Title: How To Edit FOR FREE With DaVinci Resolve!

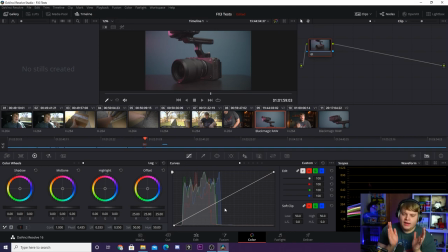[12:09]
I know there's a ton of stuff to go over in here, and I know like 5% of the DaVinci Resolve color panel. It is crazy. This is used to grade actual films out there. There's so much that you can do with this color grading panel, but we're just going to be doing the basics.
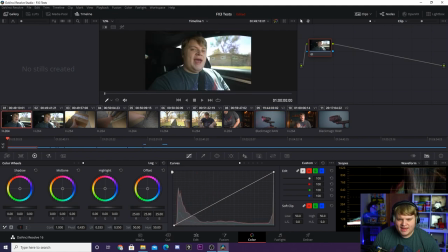[12:22]
So one thing I want to show you guys is all these little thumbnails right here. You're going to notice that each one of these is a shot from inside of your video.
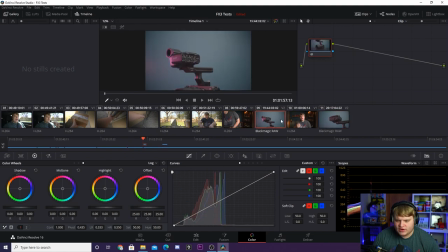[12:30]
Everywhere we made a cut, we've got our B-roll shots here, we've got our studio shots here, we've got our outdoor shots here where we made cuts, we've got that little sequence around the gate where I'm fiddling with the gate,
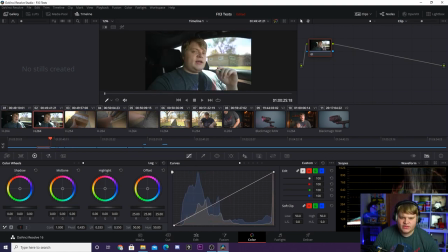[12:39]
we've got the inside the car stuff.
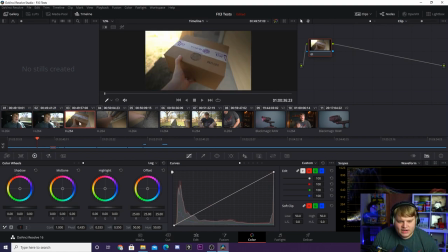[12:41]
Every time you make a cut and have a different video layer, there is a new thumbnail here, and this makes it super easy for color grading your footage. So let's say we're gonna start with our B-roll here. You can see we've got the B-roll shot of the camera here. This would be a fun clip to grade. The way I wanna grade this is just very simply by just kind of throwing in a little bit of saturation.
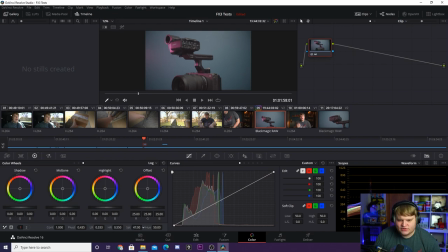[12:59]
So if we come down here, you're going to see the little SAT. This is the saturation knob. And you're going to see that I can add some saturation or take it away. So we can go black and white, or you can see I can make it way too saturated. So I'm just going to add in a little bit. It was at 50%. Let's go ahead and bring it to like 70%, add in a little bit of saturation.
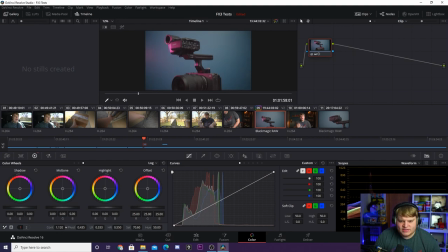[13:16]
And then you see the CONT, it's the contrast over here. You can see we can bring in a little bit of contrast. You can mess around with the shadows up here to bring the shadows down. You can mess around to bring the midtones down. You can mess around to bring the highlights down. Everything you want to control really for just basic color grading is right here.
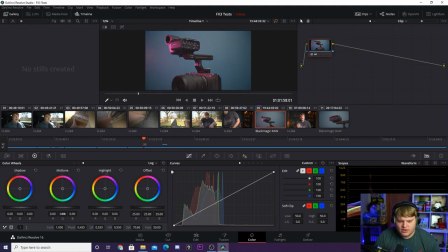[13:32]
So I'm going to go ahead and command Z a little bit because I went a little bit crazy right there while showing you guys. So I'm going to go ahead and mess around with the contrast a little bit more. And once I've messed around with the contrast, the saturation, all of our shadows, midtones, and highlights and all that kind of stuff, you can come up here to this little color wheel that has some sparkles on it, and you can toggle between what your grade looked like before and after.
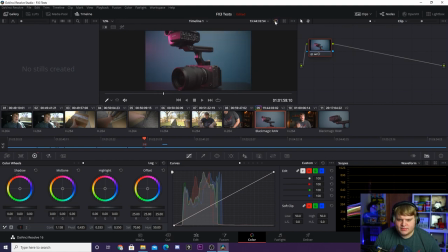[13:51]
So if we take a look at this, you can see how much I did to add in some contrast and bump up the saturation, make that little pink backlight stand out a little more. So what you want to do is just kind of go through your entire project and just kind of add a little bit of splash of color to it. But you'll notice that this shot here and this shot here are the exact same type of shot.
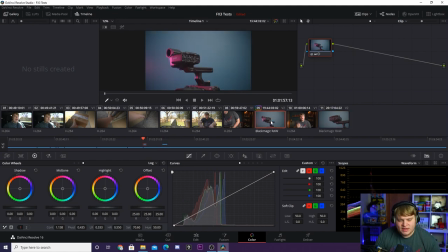[14:07]
They were shot in the same location. They're the same type of B-roll. So they're probably going to need the same type of grade. So if you click on this shot here and just hit Command C or Control C, come over here, Command or Control V, you're going to see it paste the grade onto that one. You can see what shots you've graded because the little number here is surrounded by this colored rectangle.
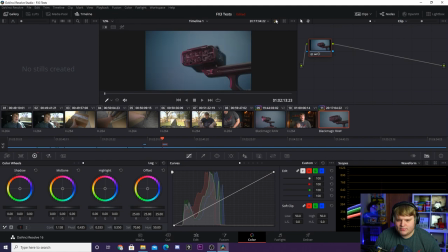[14:25]
But now if you go over to this shot, we can toggle that same button up here and you can see it applied the same grade.
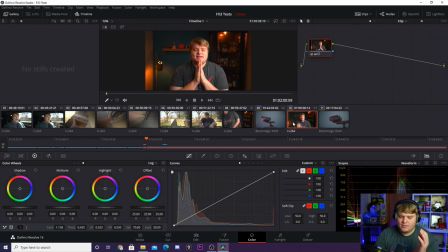[14:29]
Now you can paste the grade to everything else, but you're going to see that other shots aren't going to look great with a grade that you've done on another shot. So I'm going to go ahead and Command Z here. This shot doesn't need too much of a grade, but let's say we want to bring a little bit of saturation out of this one, actually. And I want to crush the shadows a little bit, maybe bring up the highlights a little bit.
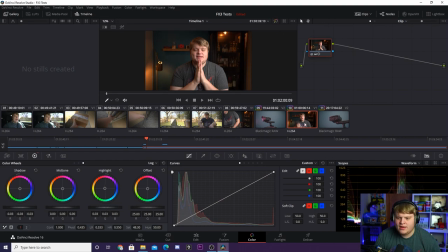[14:49]
Now let's take a look at what we did. You can see there's just a slight grade here. I can now take that and copy it to all my studio stuff.
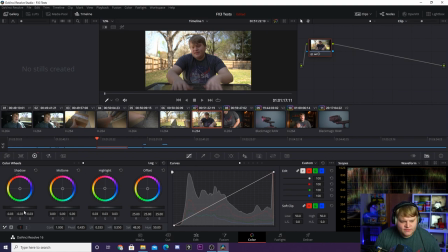[14:55]
Maybe try copying it to my outdoor stuff. For the outdoor stuff, I kind of want to bring up the shadows because I'm sitting in the shadows. Maybe bring back a little bit of contrast here, bring up the midtones a little bit. Let's take a look at what I did there. That's looking pretty cool just like that. Maybe add in a little bit more saturation since we're outside.
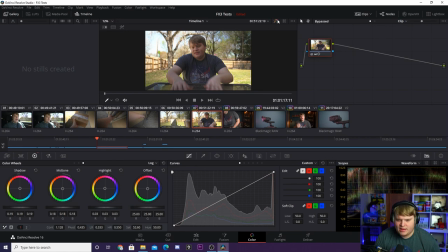[15:14]
I want the greens to pop just like that.
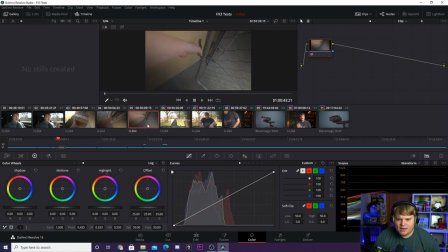[15:16]
Now I can copy that between my other outdoor shot, and I can maybe even copy that to my shots at the fence because those are also outside. Those might take the same style of grade. So as you can see, the grade's looking pretty good across the board in the entirety of the video.
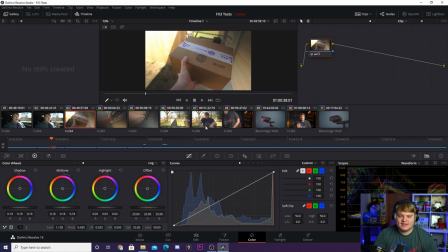[15:29]
So this is pretty much what you want to do for color grading, just extremely basic color grading inside of DaVinci, going through, adjusting some levels, copying, pasting between shots.
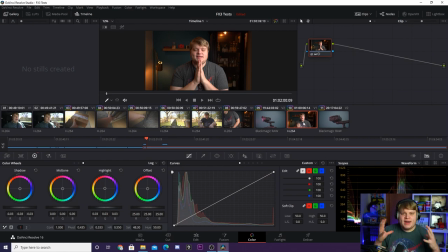[15:37]
But once you have that done, you've got your edit all done, you've got your color all done.
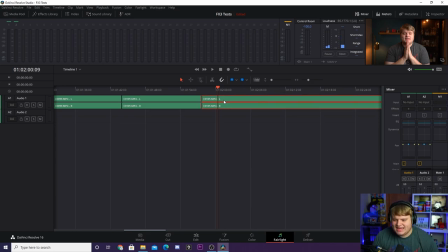[15:41]
If you want to do some audio adjustments, you can hop in here to the fair light tab, and inside here is where you can kind of control your audio gain to turn yourself up and down. You can also adjust your audio a little bit inside of the editing tab.
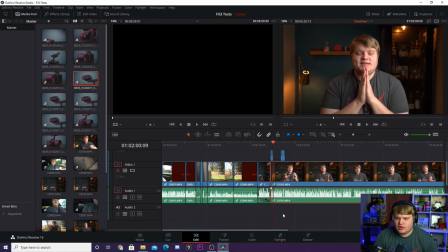[15:52]
So if we come back into the editing tab, let's say this shot in the studio was a little bit too loud, you can click on your clip here, go up to the inspector, and this is where you want to change your clip volume,
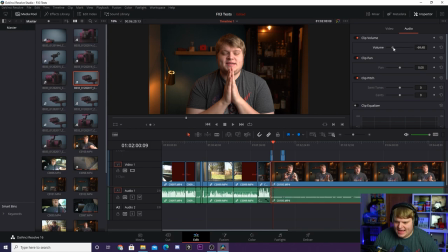[16:01]
and we can turn up and down the volume. You can see the waveforms down here change as I adjust the volume, which is a really cool feature inside of DaVinci Resolve. While I'm here in the inspector, I just want to show you that this is also where you're going to mess around with your scale and your rotation and position and all kinds of stuff like that.